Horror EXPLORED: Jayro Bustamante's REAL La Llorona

When I started working with her, she asked me, can I change some little lines in the script because that you wrote, it's so similar to my life.
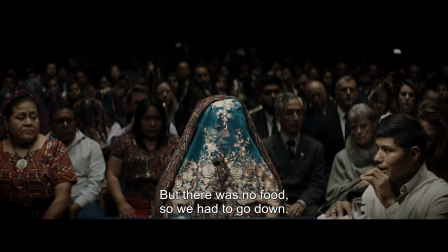264s
And when she proposed me how she
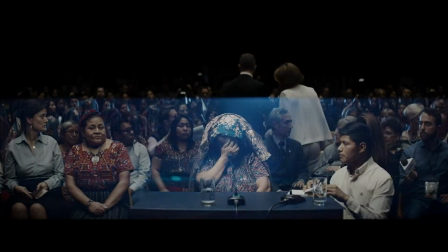270s
and she made it with this kind of rhythm, you know, a rhythm, like a ceremonial rhythm.
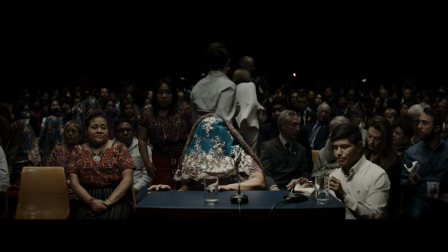277s
The ominous tone, coupled with the harrowing story and veil imagery, communicate a subtle Lyrona, but a Lyrona that is backed by historical realities.
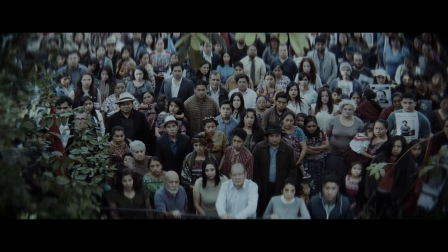286s
The crowd itself also characterizes the urban legend.
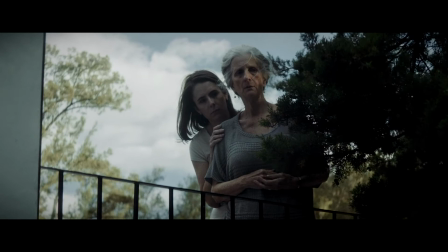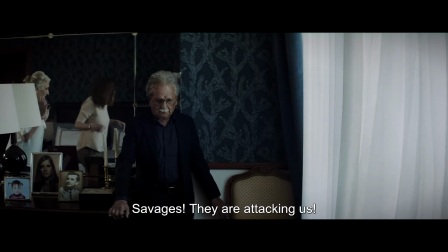297s
When the general and his family return home, they are terrorized by the families of the deceased. They become violent, they keep them trapped in their home, and they chant.
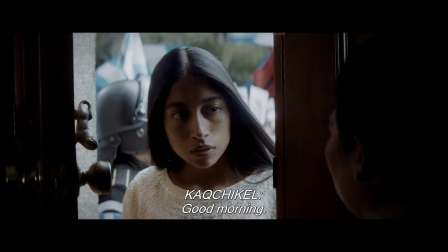307s
They chant to the point of madness and represent a restless past for real life crimes. And then we have the character of Alma.
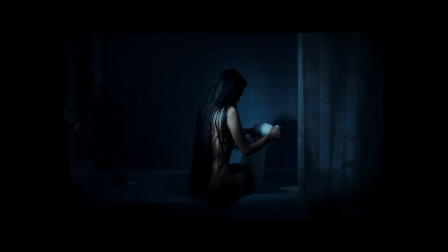315s
She is the biggest portrayal of La Llorona in the movie with her long black hair and her association with water and water imagery.
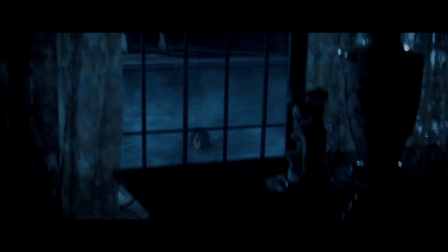325s
Scenes in the movie have her seemingly revealed as La Llorona, but it never comes.
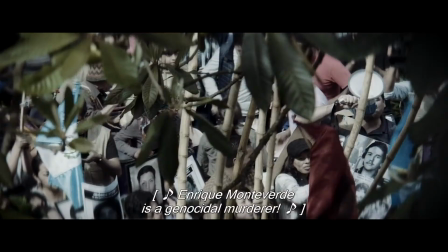330s
Bustamante never reveals Alma to be La Llorona.
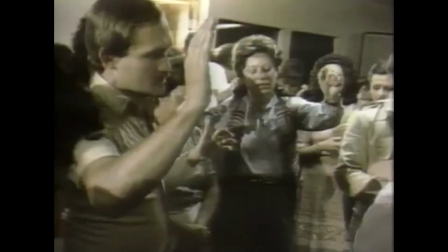333s
Rather than focusing on a monster, Bustamante shifts focus to an unresolved past, both in the film and in real life.
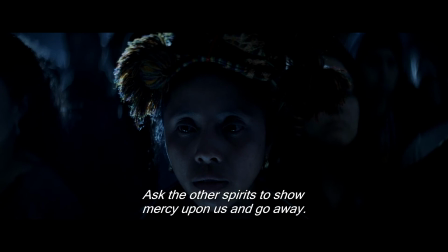344s
Bustamante's La Llorona is not an unexplained demonic force that is defeated with Hollywater. She is the indigenous victims and their families. She is the paranoia and distrust.
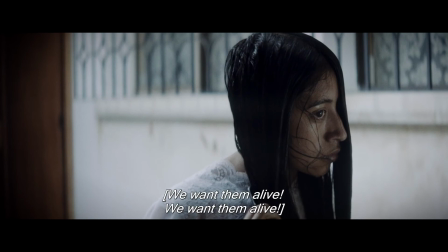358s
She is a restless past that craves revenge and justice. She is less supernatural and more so the consequences of real crimes that went unpunished. If you like this type of content, be sure to like, share, and subscribe.